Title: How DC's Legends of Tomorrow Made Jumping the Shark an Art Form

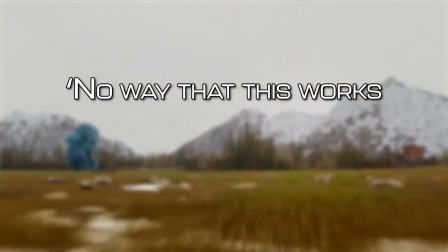I was like, we were onto something and we just wrote a grenade into our own house. I was going to say, no way that this works or is believable in any sense, and I was a thousand percent wrong.
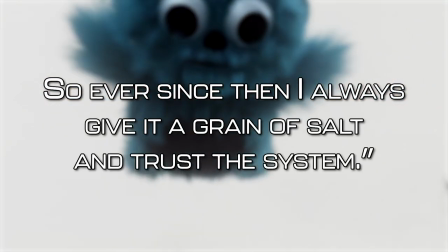So ever since then I always give it a grain of salt and trust the system. There's something at Bebo vs Malice that just works.
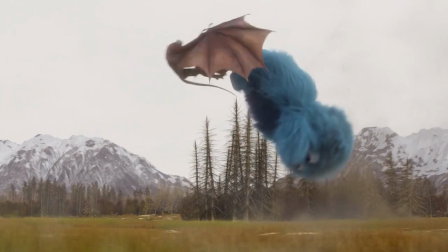As much as you could argue it shouldn't, that it was a step too far, just like the cast feared. But the setup and the overall structure of the episode makes it feel surprisingly natural.
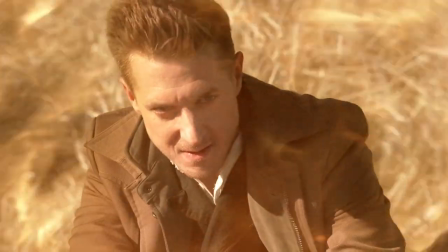Despite opening with the death of the long-time character Rip Hunter as he sacrifices himself to hold off Malice,
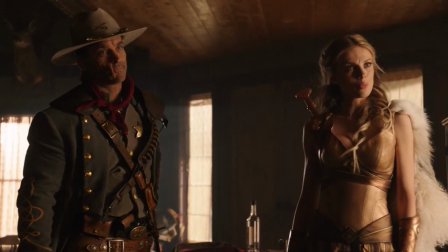the overall episode still feels like a cathartic victory lap of the season's highlights, bringing back old villains only to kick their asses once more,
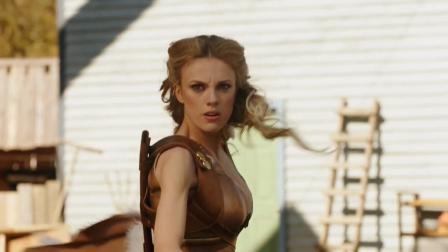and reuniting alongside old allies and friends like Helen of Troy, Jonah Hex, and Jax.
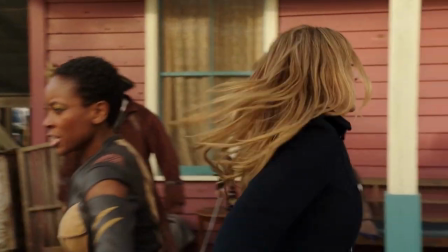Even redeemed villains Nora Dark and Kuasa get to fight alongside the legends for the first time, bringing everything nicely together.
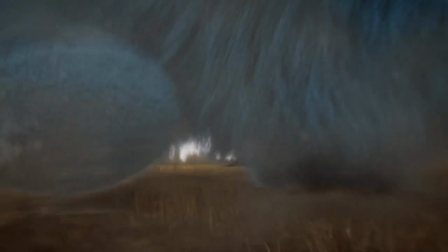Not only is Bebo another highlight to come back to, it also serves an emotional tether to Martin.
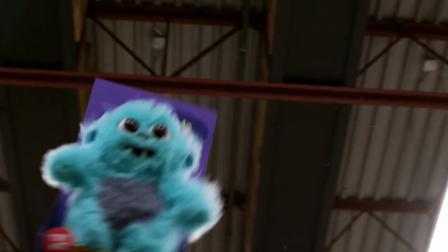It's not just some random toy, it's one clearly associated with that character thanks to the story told in Bebo the God of War.
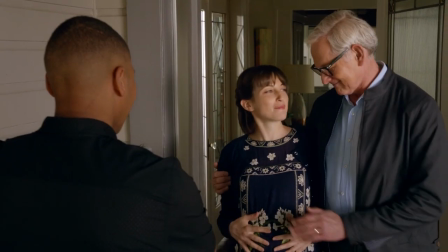The Bebo in that episode was bought by the younger Martin for his daughter, a daughter whose own pregnancy and new parenthood had become the impetus for Martin to plan his retirement from the Legends,
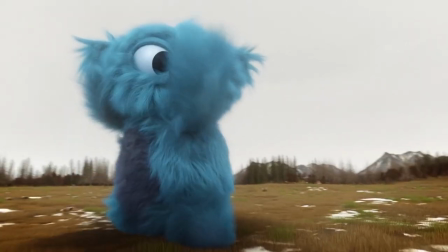before willingly sacrificing himself to save the people he cared about. By the team literally becoming Bebo, it's visually recognising the characters' influence on them still.
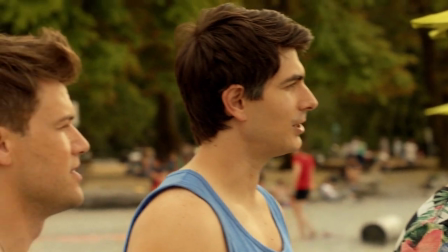A strange but somehow fitting tribute. Bebo was also the Legends very much cementing their own identity.
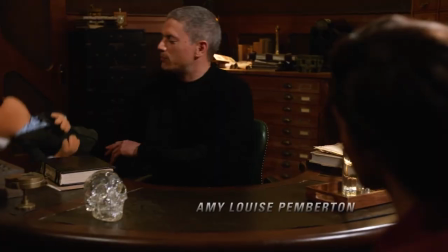Season 2 began the characters and the show itself on the path of becoming the weird outsiders,
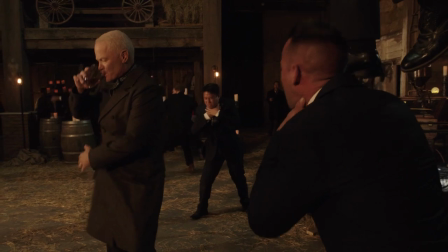the misfits and the outcasts, and Season 3 doubled down in that direction and brought it into the text itself.
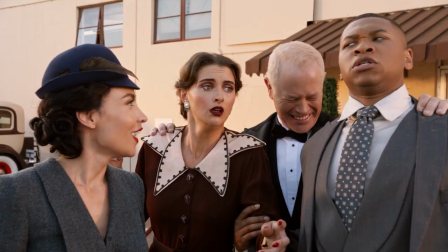The team spend the whole season dealing with being underestimated by both allies and villains, treated like the B-Listers at best and the screw-ups at worst.
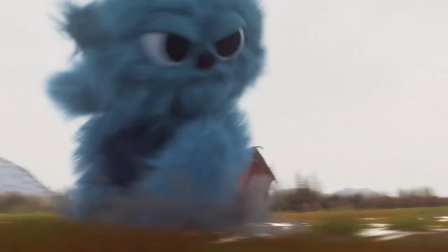So when they get to defeat the villain that no one else could, they get to do it in their own unique, absolutely triumphant way, and embrace the crazy.
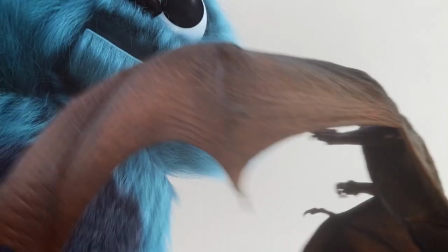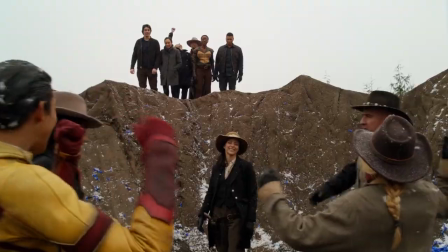Bebo isn't a gag, it's an affirmation of identity.
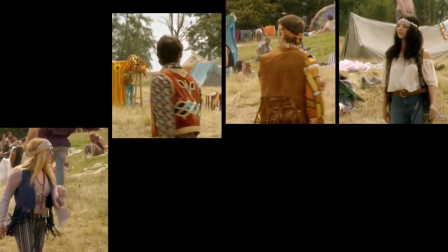Coming off of the climatic showdown between Bebo and Malice, the question going into season 4 was where can they possibly go next?
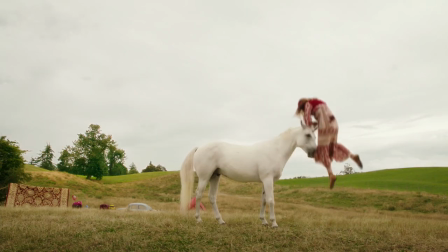And the series tackled that question with gusto, featuring everything from a murderous unicorn, an evil fairy godmother, a giant kaiju or a haunted killer puppet.
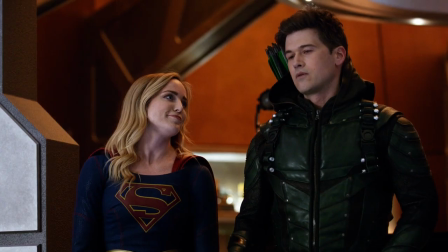It's easily the most outright, wackiest season of Legends so far,
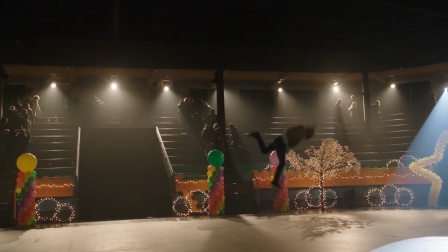and it ends on a sequence that is equally over the top as the triumph of Bebo in the episode Hey World.
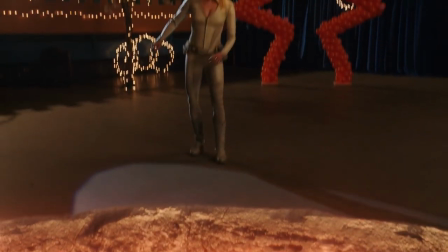After spending the season fighting off magical creatures released from Hell, and coming to realise their own hypocrisy in treating said creatures with fear instead of tolerance,
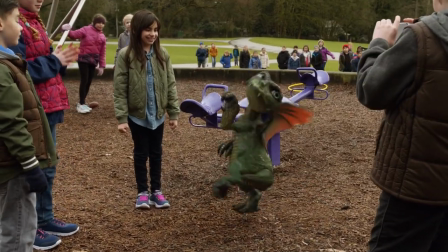the Legends defeat the main antagonist Neuron by convincing the world that these creatures aren't to be feared, ruining Neuron's plan to magically harness the world's terror.
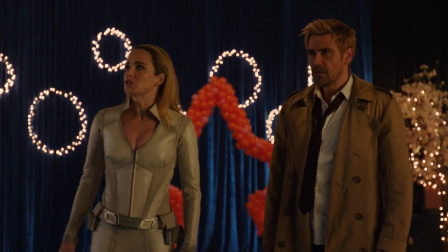But even as Neuron's defeated, it comes at the cost of one of their own,
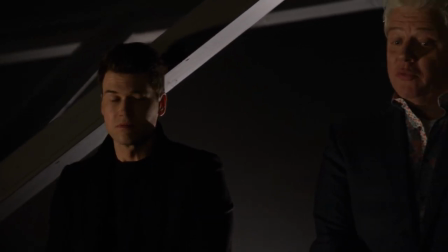though the situation is revealed to be not so hopeless thanks to an unexpected rendition of James Taylor's Sweet Baby James,
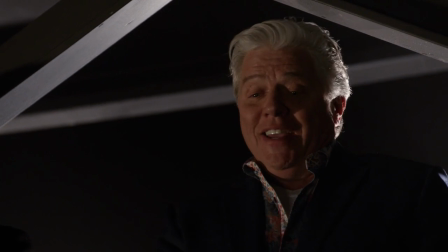There is a young cowboy who lives on the range, and the literal power of love that then brings the fallen Nate back to life.
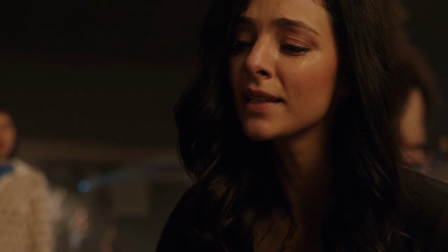The setup is deeply silly, even by legend standard, and yet the scene hits its emotional beats with unwavering confidence,
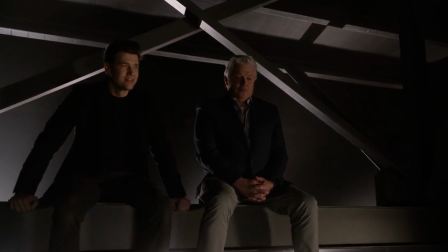as much of the situation is so cheesy, it's constructed in such a way that it manages to draw in the emotional arcs and thematic threads of the season as a whole to create something
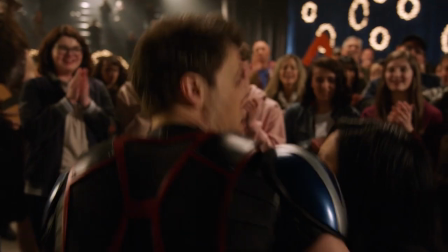genuinely heartwarming and kind of beautiful.
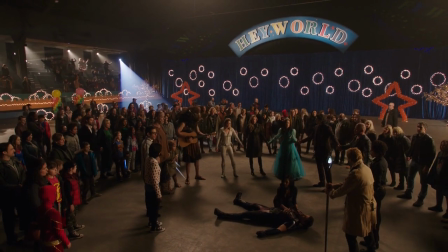The most vital thing is that the groundwork for that scene has been laid through the whole season,
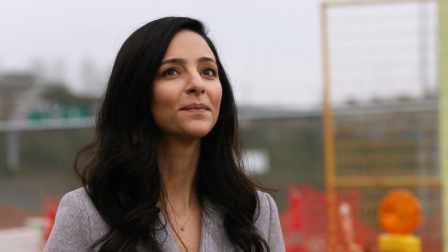whether the viewer realised it or not. Like with Bebo, this kind of event can't just come out of nowhere.
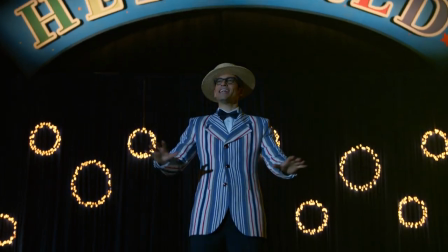It needs set up and grounding so as not to feel totally tonally jarring. And Hey World has that kind of groundwork in spades, down to the characters and the relationships involved,
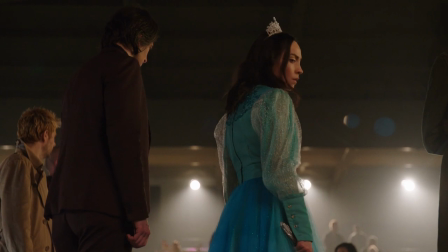the literal aspect of singing and choice of song, and the overall themes at play, with every aspect having been set up in some way previously.
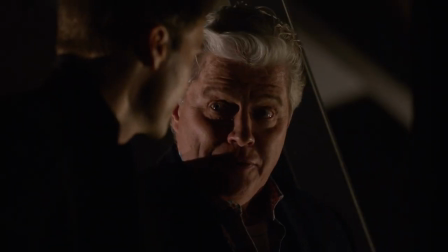It all hinges around a layered emotional core, primarily in paying off the complicated relationship between Nate and his father, and of Zari's development and overall character arc.
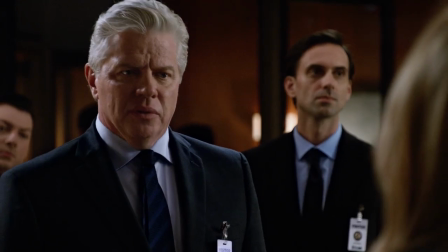Regarding Nate and his father, government boss Hank Heywood, Their relationship at the beginning of the season is cold and emotionally distant.
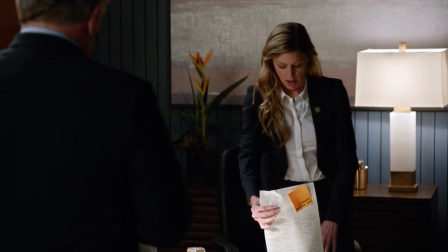When the Legends have to begin reporting to Hank, it only gets more challenging.